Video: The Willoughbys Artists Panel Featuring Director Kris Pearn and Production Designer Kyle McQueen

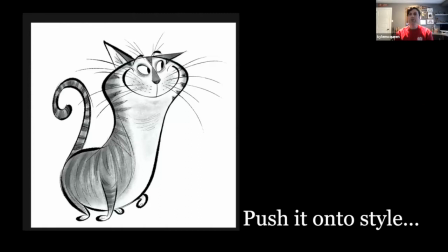[8:14]
So the cat was a really great anchor for, the tone of the film. Ricky Gervais being, very sarcastic and a strong, obviously,
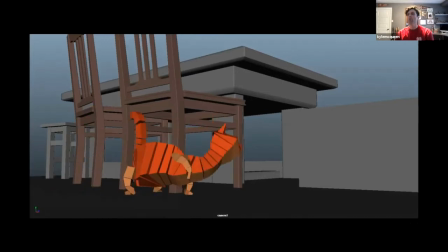[8:25]
incredibly comedic, but we didn't just want a caricature for the cat. We wanted something that could be that was fluid and iconic.
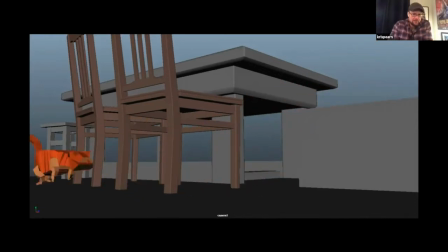[8:37]
And very early on, these tests are just simple geometry, but Corey Evans, who was the co-director,
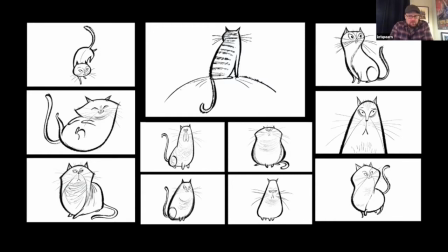[8:45]
he was feeling like we need to ground this cat even more. So we went back in with Craig, and he just how many designs? He must have done like 400 different cat designs, playing around with trying to, And as you said, Kyle, I mean, Ricky Gervais,
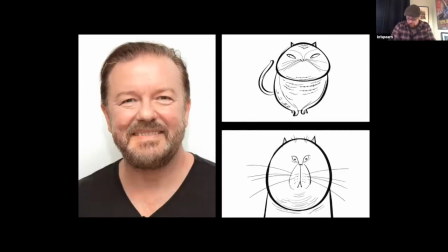[8:59]
being the voice of the character, is always very important for me to make sure that the voice feels right coming out of the design. So not that we're trying to parody Ricky or caricature him per se. We wanted to make sure that it didn't feel like it was the wrong tone or the wrong volume.
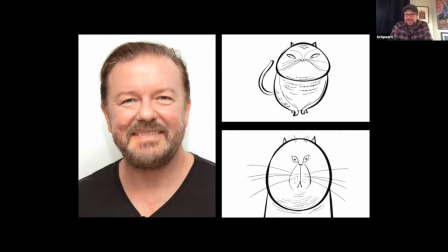[9:16]
And Ricky as an actor kind of does what Ricky does, and really we wanted the cat to be kind of a comedian who just pokes fun at the stupidity of humans. So it kind of made sense to just hire the animal lover that is Mr. Gervais to do that.
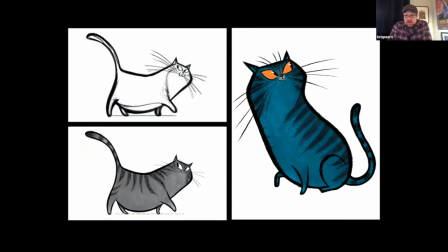[9:31]
And do you want to talk about sort of how we got to that final design? Yep. So a lot of those early designs that we saw on the previous slide were really pushed, really characterized. And I think what we weren't getting is this personality through.
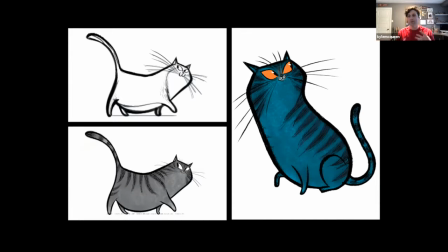[9:48]
It sort of felt like a character that could be funny in scene, but if this character needed to talk or portray emotion, would we be able to get that out of that design? So we pulled it back and just grounded him a little bit more, but kept, the simple anatomy, the clean lines,
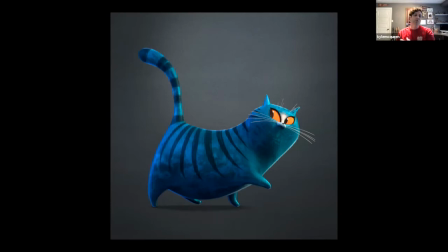[10:02]
and really focused on the expressive features, and this sort of soft, fluid creature that we ended up with. This started to really inform the textures as well. We wanted, when you have such a sleek look and a pushed graphic design, hanging real fur off of that would have seemed odd.
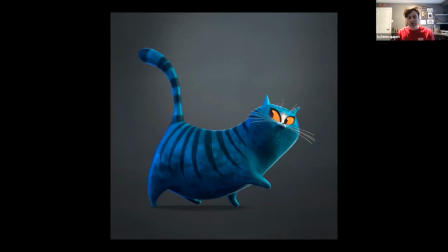[10:21]
So we found a way to use velvet to get the same idea across as fur, but it also enhanced the elegance and the handmade appeal that we started to discover during this process. Like a walking, talking pillow, right? Yeah. And like, I think the notion of it being like a cat's tail too.
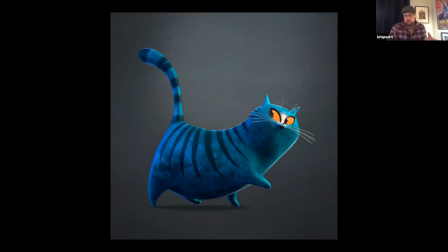[10:41]
I mean, the heightened textures kind of made you feel like you were always in a parable as opposed to being in a documentary, which really helped. And of course, the cat as the character who's subversive was there to disarm the audience so they could
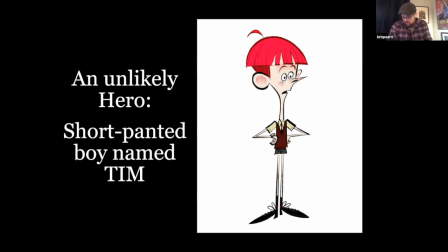[10:54]
enjoy the comedy of our characters, which is really, it's a story about a boy named Tim, a short-panted boy named Tim.
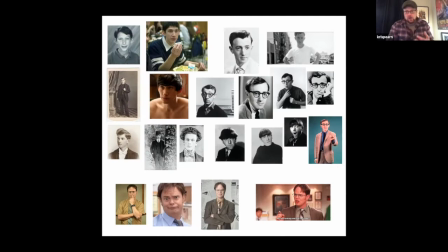[11:02]
And early on, like, one of the things that we were really thinking of from the book was, how do you take this sort of aggressive personality and make it likable? And we were looking at examples of kind of comedic leads, and whether it's Dwight Schrute from The Office or Moe from The Three Stooges.
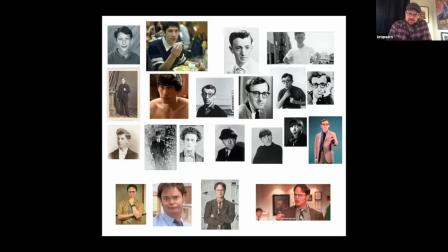[11:19]
I mean, I don't know if I'd want to hang out with these guys on the weekend, but I always enjoyed watching them. So there was something in the tone of like a caustic character in that kind of John Cleese Fawlty Towers way that felt right for Tim.
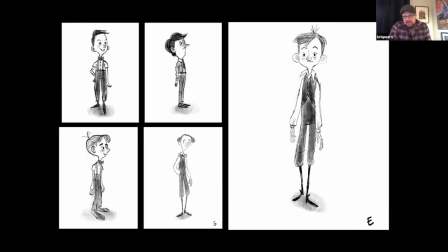[11:31]
So very early on, Pete Oswald was playing with that old-fashioned notion, and I think we were kind of feeling like there's something here that's working, but it was dating the movie in the wrong way, and so it wasn't like the subversion wasn't coming through.
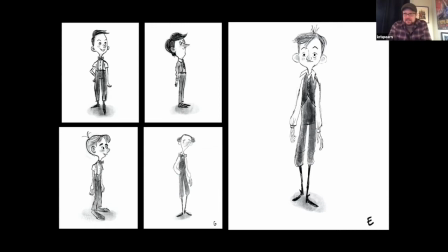[11:47]
The two in the middle actually look like Canadian prime ministers, and Pete's from Salt Lake City, so I don't know how he landed there.
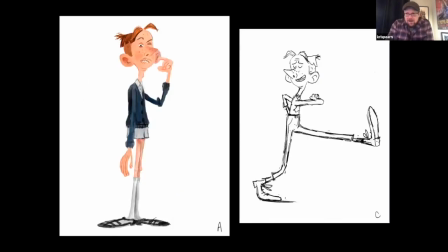[11:53]
If you're Canadian, you'll know who they were. This notion really kind of popped out though. When Pete did this design, it was like the idea of adolescence. So one of the ideas that felt really funny that latched the character was this notion, like maybe 2 months before the movie started, Tim shot up like 12 inches and his legs kind of grew out of the bottom of his one pair of trousers.
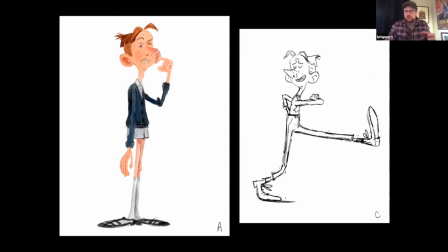[12:13]
So he's had like one pair of trousers his whole life. So it's like the way a tree will grow around a post, that kind of notion.
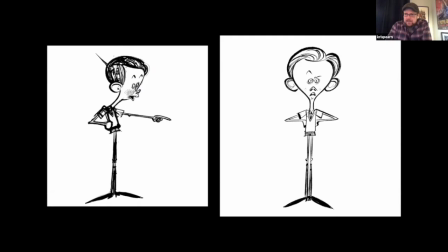[12:20]
And then Kyle, you and Kelman kind of picked that up. Do you want to talk about sort of where?